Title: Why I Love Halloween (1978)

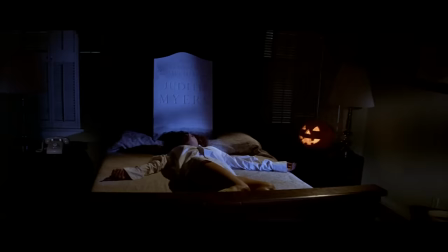[0:00]
1978's Halloween isn't just one of my favorite scary movies, it's one of my favorite movies of all time.
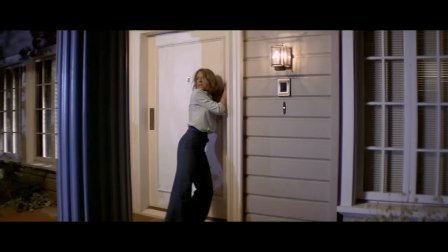[0:06]
Directed and co-written by horror legend John Carpenter and co-written and produced by Deborah Hill,
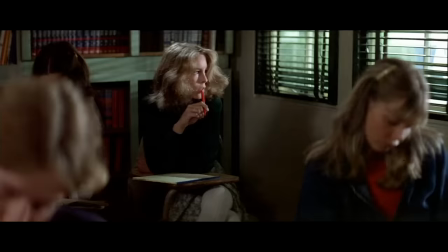[0:11]
it is a masterclass in suspense that helps set the standard for a type of horror movie that's still being made.
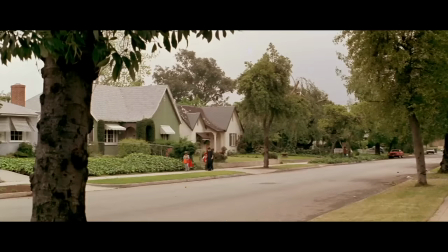[0:17]
And as we approach October the 31st, 45 years after the film was originally released,
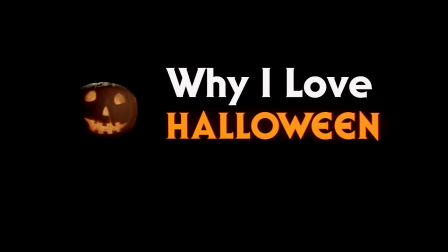[0:22]
there's no time like the present to break down all the reasons why I love Halloween.
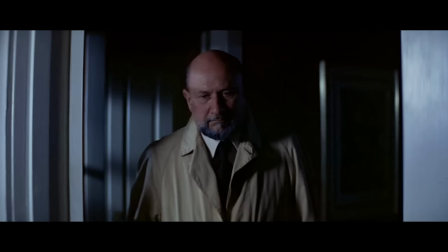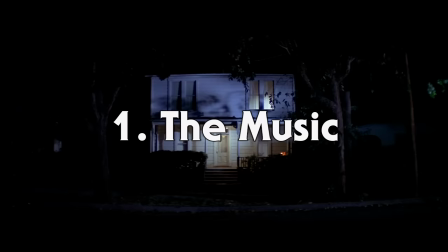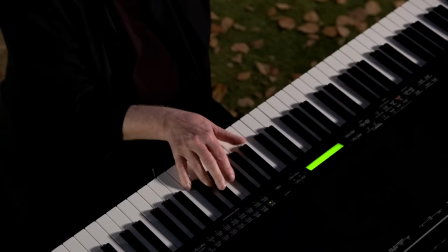[0:42]
Number 1, the music. Halloween, both the movie and the holiday itself, and John Carpenter's score for the film have become linked forever,
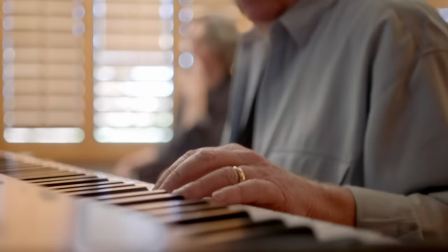[0:50]
and I think that this score is actually some of the best music ever written for any movie.
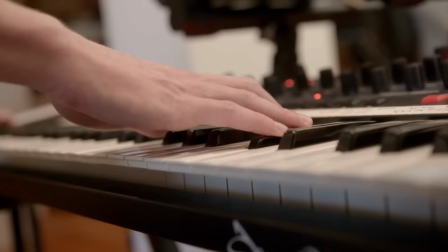[0:55]
It's incredibly simple, and yet indescribably menacing, especially when you listen to the main Halloween theme.
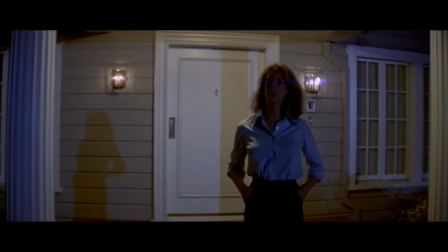[1:05]
The last 20 minutes of the movie are also almost entirely carried by the score
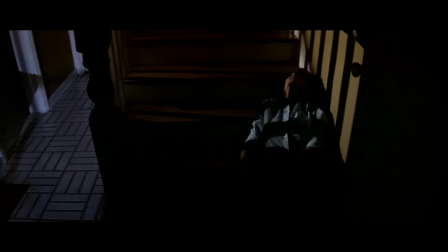[1:10]
and wouldn't work nearly as well without Carpenter setting the mood and raising the tension.
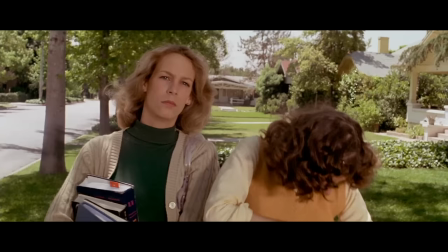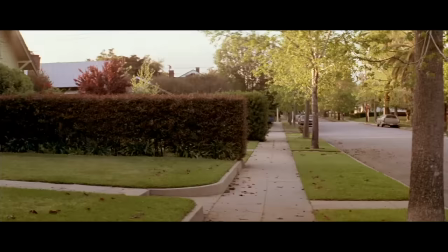[1:20]
Good movie music complements a movie, great movie music becomes a character, and the music in Halloween is absolutely a character.
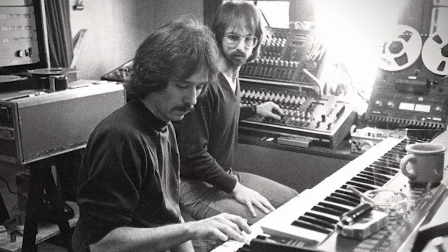[1:28]
The recording of the score has passed into legend, different sources say it took between two weeks and three days,
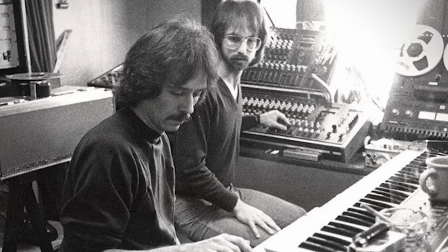[1:33]
but it remains one of horror and film's most memorable and effective uses of music,
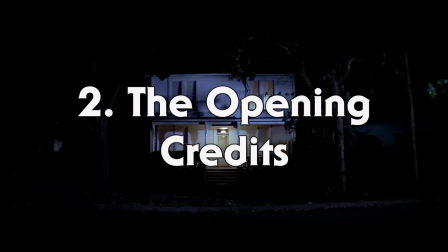[1:39]
and smartly gets used right at the beginning to set the mood. Which brings me to number two, the opening credits.
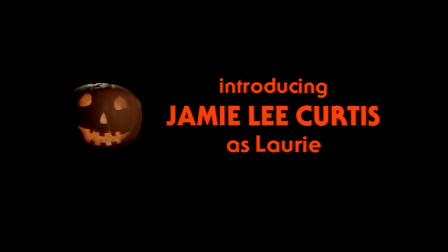[1:45]
This is what people mean when they use the phrase setting the mood. We hear Carpenter score over a very simple image as we slowly zoom into a jack-o'-lantern.
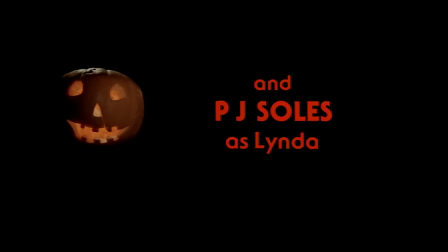[1:54]
It's a simple, almost childlike image,
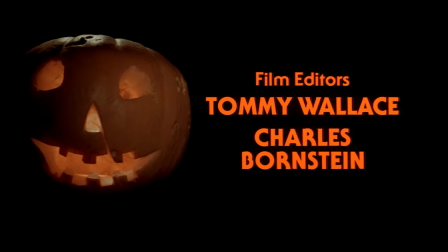[1:56]
but the juxtaposition of it against the score tells us that we are about to be confronted with something terrible on a night that's usually devoted to fun.
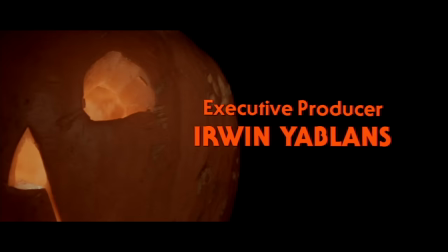[2:05]
As the light on the pumpkin goes out and we're just left with the glow within,
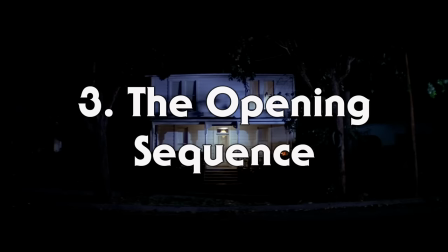[2:09]
our journey into darkness begins as we roll straight into number three, the opening sequence.
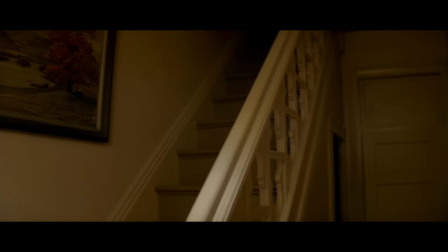[2:19]
Things get off to a creepy start with a flashback sequence to the murder of Judith Myers by a young Michael Myers.
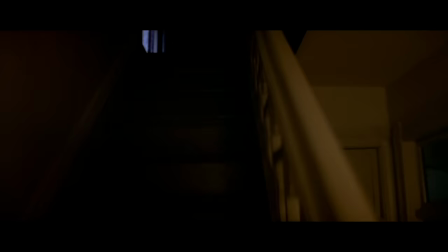[2:26]
I love the idea of making this a first person seemingly unbroken shot.
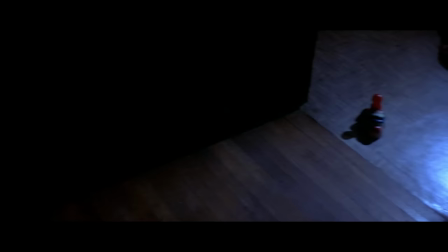[2:31]
We as an audience are put off kilter immediately because we're put into the shoes and behind the eyes of a killer.
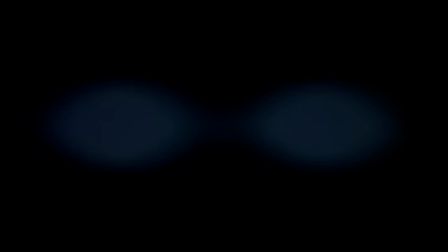[2:37]
We want to look away, but we can't. It makes you feel complicit in a strange sense. And I also like how Michael's arms are distorted, particularly when he reaches for the mask on the floor.
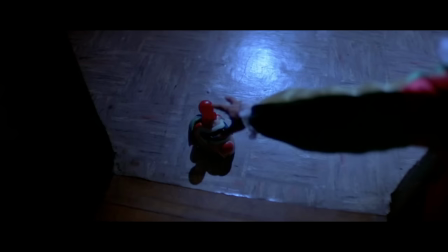[2:48]
Now, whether that's intentional or an unintentional effect because of distortion due to the type of lens being used and the proximity of the arm to the camera,
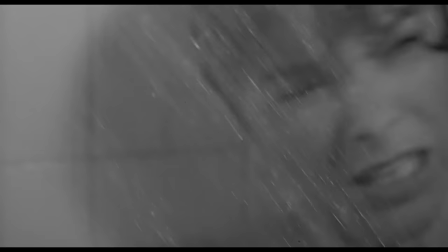[2:57]
it adds an otherworldly quality. And finally, we get a murder similar to Janet Leigh's in Psycho, although this time,
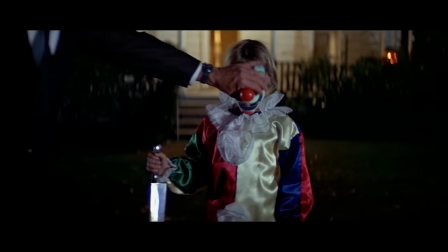[3:04]
we are Norman Bates as the knife plunges down into poor Judith. It's a great way to start the movie off unexpectedly,
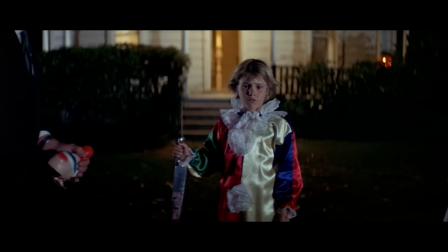[3:11]
ending with the dolly shot out from the innocent looking face of a small child, not the bloody psychopath that we may have been expecting.
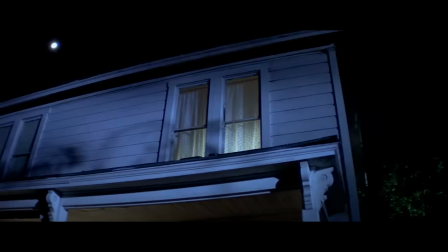[3:18]
Also, and this has been mentioned before in this real time sequence, Judas Boyfriend leaves about 70 seconds after turning out the light to do the dirty deed.
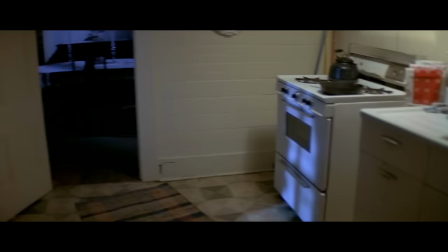[3:27]
For the record, my vote is that this is a sly nod to the over-exuberance of the teenage male from John Carpenter and Debra Hill,
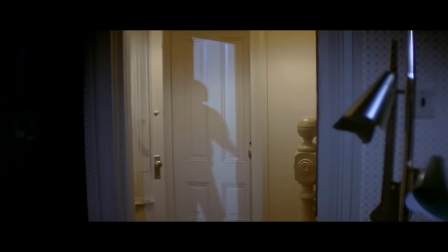[3:33]
and not a mistake or some sort of time compression because after all, Minutemen didn't go away at the end of the American Revolution.
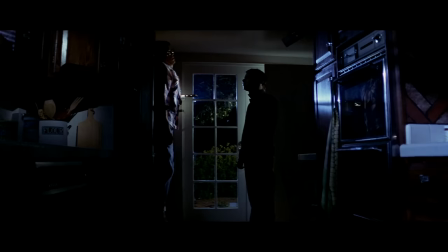[3:41]
Number four, the cinematography. Even outside of the opening sequence, Halloween is an exceptionally photographed film by cinematographer Dean Cundey,
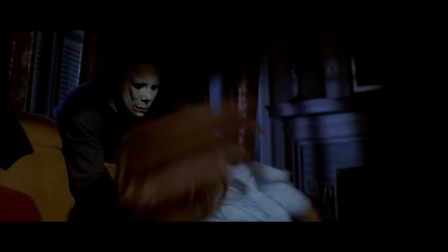[3:49]
especially given its extremely low budget and lack of resources. It's helped by the then recent advancements in handheld filmmaking.
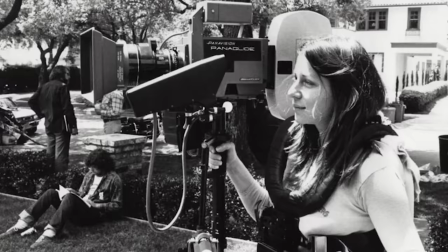[3:56]
The Steadicam had been invented just three years before, and much of Halloween was shot on a Panaglide,
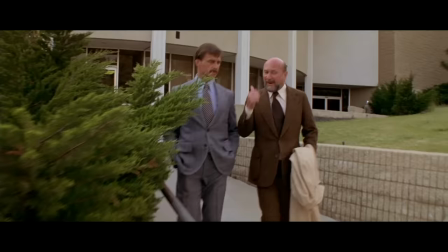[4:02]
which is basically the same concept that had been invented by Panavision.